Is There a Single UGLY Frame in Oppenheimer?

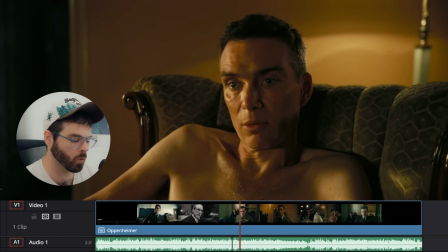Finding random frames in Oppenheimer until it's ugly. Here we go. 1, 2, 3. Okay, cool shot.
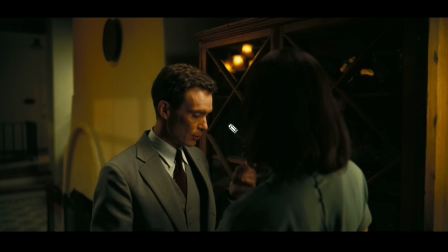This one's actually pretty interesting in terms of the framing, because this is technically, I guess, an over-the-shoulder shot. We're looking over her shoulder, but this is not what you typically envision when you envision an over-the-shoulder shot. Usually she would be more towards this side of the frame, and he would be more towards this side of the frame,
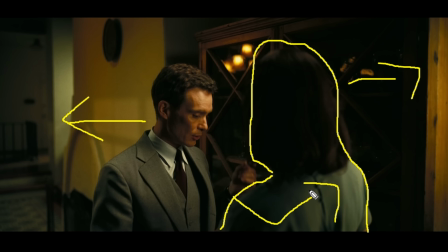and you would be kind of behind her a little bit more, but I think the framing here is a little odd,
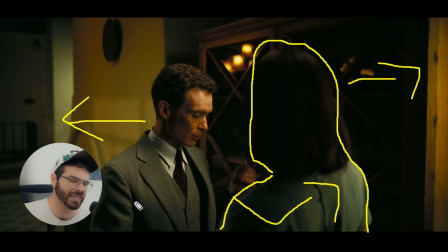but in a good way. And I think that has to do with the general mindset that the DP, Hoyte Van Hoytema, had when shooting this film in IMAX, because he wanted everything to be center frame for IMAX. And because the IMAX frame is so big that when you're watching it in IMAX, you'll literally have to turn your head to see like the edges of the frame.
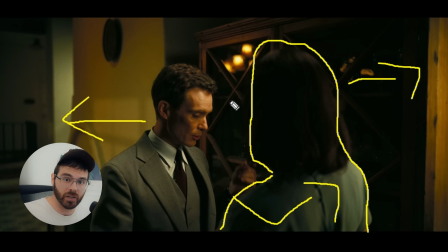So instead, they centered everything, or centered most things, and you'll see a lot of that in this movie, that the object of your attention is centered in the middle of the frame.
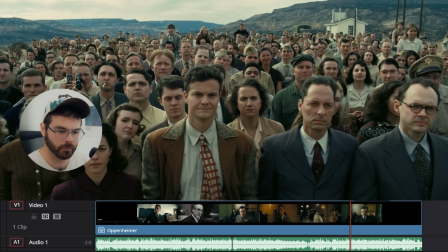So not an ugly shot. Here we go. 1, 2, 3. Oh, that's really cool.
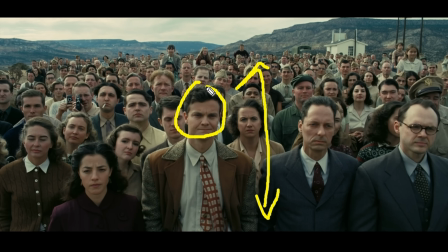First of all, I just want to point out the depth of this image. When you have repeating objects of the same type, in this case, a person repeating through the z-axis of an image, it creates depth because our minds pick up the contrast between the size of her face and the size of his face back there, and it's a natural way to create more depth. Second of all, the lighting is great.
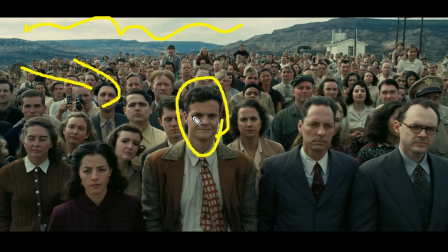The overcast skies are providing a very soft light on their face. You also maybe have a sun coming from this direction, providing a highlight side and a shadow side of the faces right here. This could also be augmented with an HMI shooting through a silk on this side, I'm not sure.
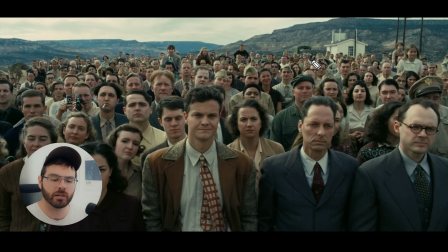And thirdly, I think what separates this image from a more independent, low-budget kind of shot is the attention to detail with the costuming and the color design. Because as you can see, even though there is a lot of variety in the colors of the costumes, blue,
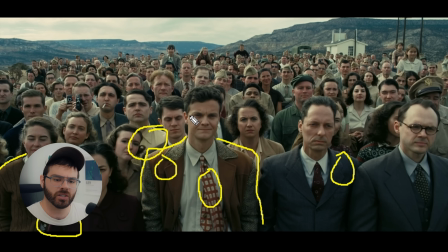kind of orange, browns, burgundies, yellows, they all still have that general same level of saturation, and they are blending together in a way that creates color harmony, which I find very pleasing to the eye.
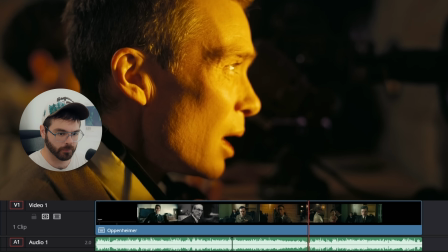So not ugly. Here we go. 1, 2, 3. That's a cool shot.
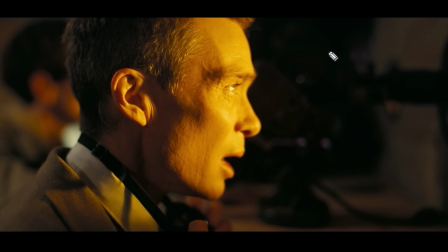So I think the shallow depth of field is actually doing a lot of the heavy lifting when it comes to the beauty of this image. I just love a good shallow depth of field because it creates a nice soft image. It creates a nice soft edges around his face. As you can tell, this part of his face is out of focus, and then you go over half an inch, and this part of his face is in focus.
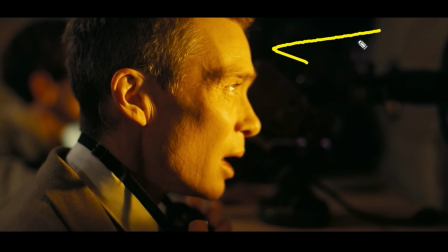And that just, first of all, it blurs out the background because there's not much in the background here. You don't need to see all that. And it draws your attention to his face, and his face is what is important in this scene because his reaction to the atomic explosion is the only thing that needs to matter in this scene.
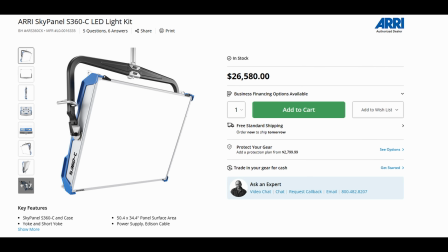The way they achieve the lighting in this shot is by using airy sky panels and airy orbiters.
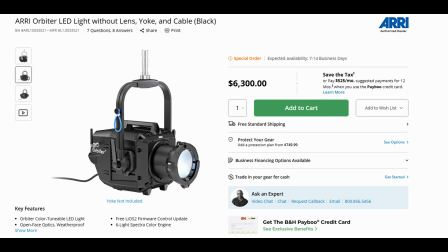I think they started off by using airy orbiters, which are more of a pointed,
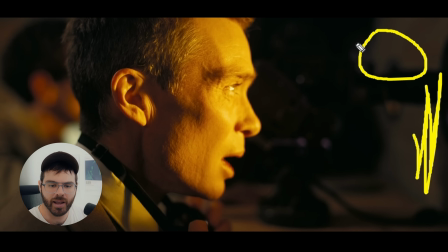hard LED light coming from the window over here, and you can't see it in this shot, but before, let's
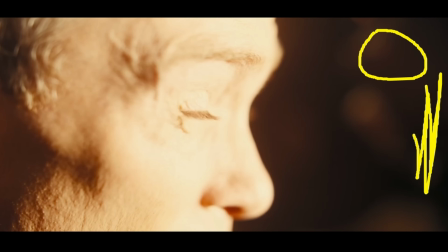go a few frames before. So as you can see here, the light right now is very white and more hard. You can tell by the shadow on his face. And that was created with airy orbiter lights. And then they just kind of did a lighting gag and switched over to the airy sky panels,
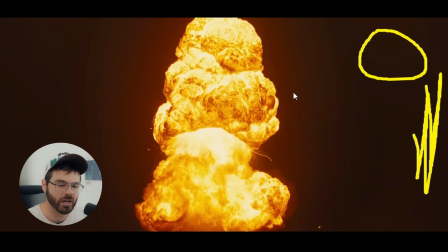which were more dialed in to this specific shade of orange and also a little bit softer on his face.
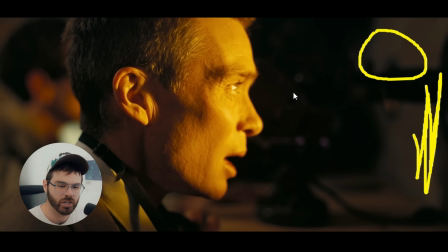And then, yeah, you get this more rich explosion color, which I love.
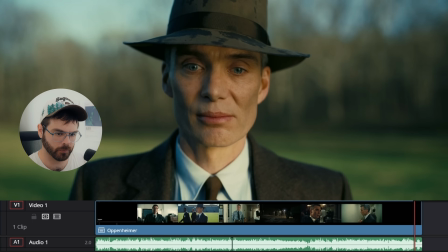Okay, not an ugly shot. Let's go towards the end. 1, 2, 3. Oh, yeah, I absolutely love this shot.
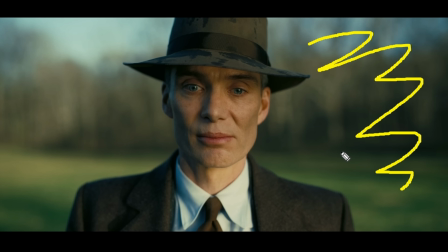Again, we have this incredibly shallow depth of field, which just focuses your attention on his face. And that's what I love about this movie in particular, out of all the Christopher Nolan movies, is that it is a character film at heart. And I think he chooses with his cinematography to really help focus the audience on the main character.
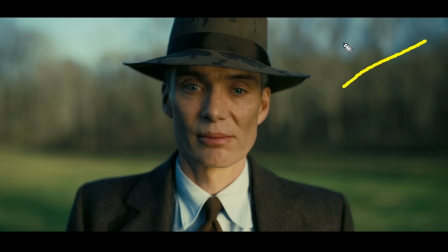So as far as lighting, you're obviously getting some kind of light coming from this direction through a silk. We can tell that because the shadow on his face is very soft and not hard. It's not coming directly from the sun. The other thing I see about this, which is actually pretty interesting, I don't see this a lot in films, is this light on the left side of his face.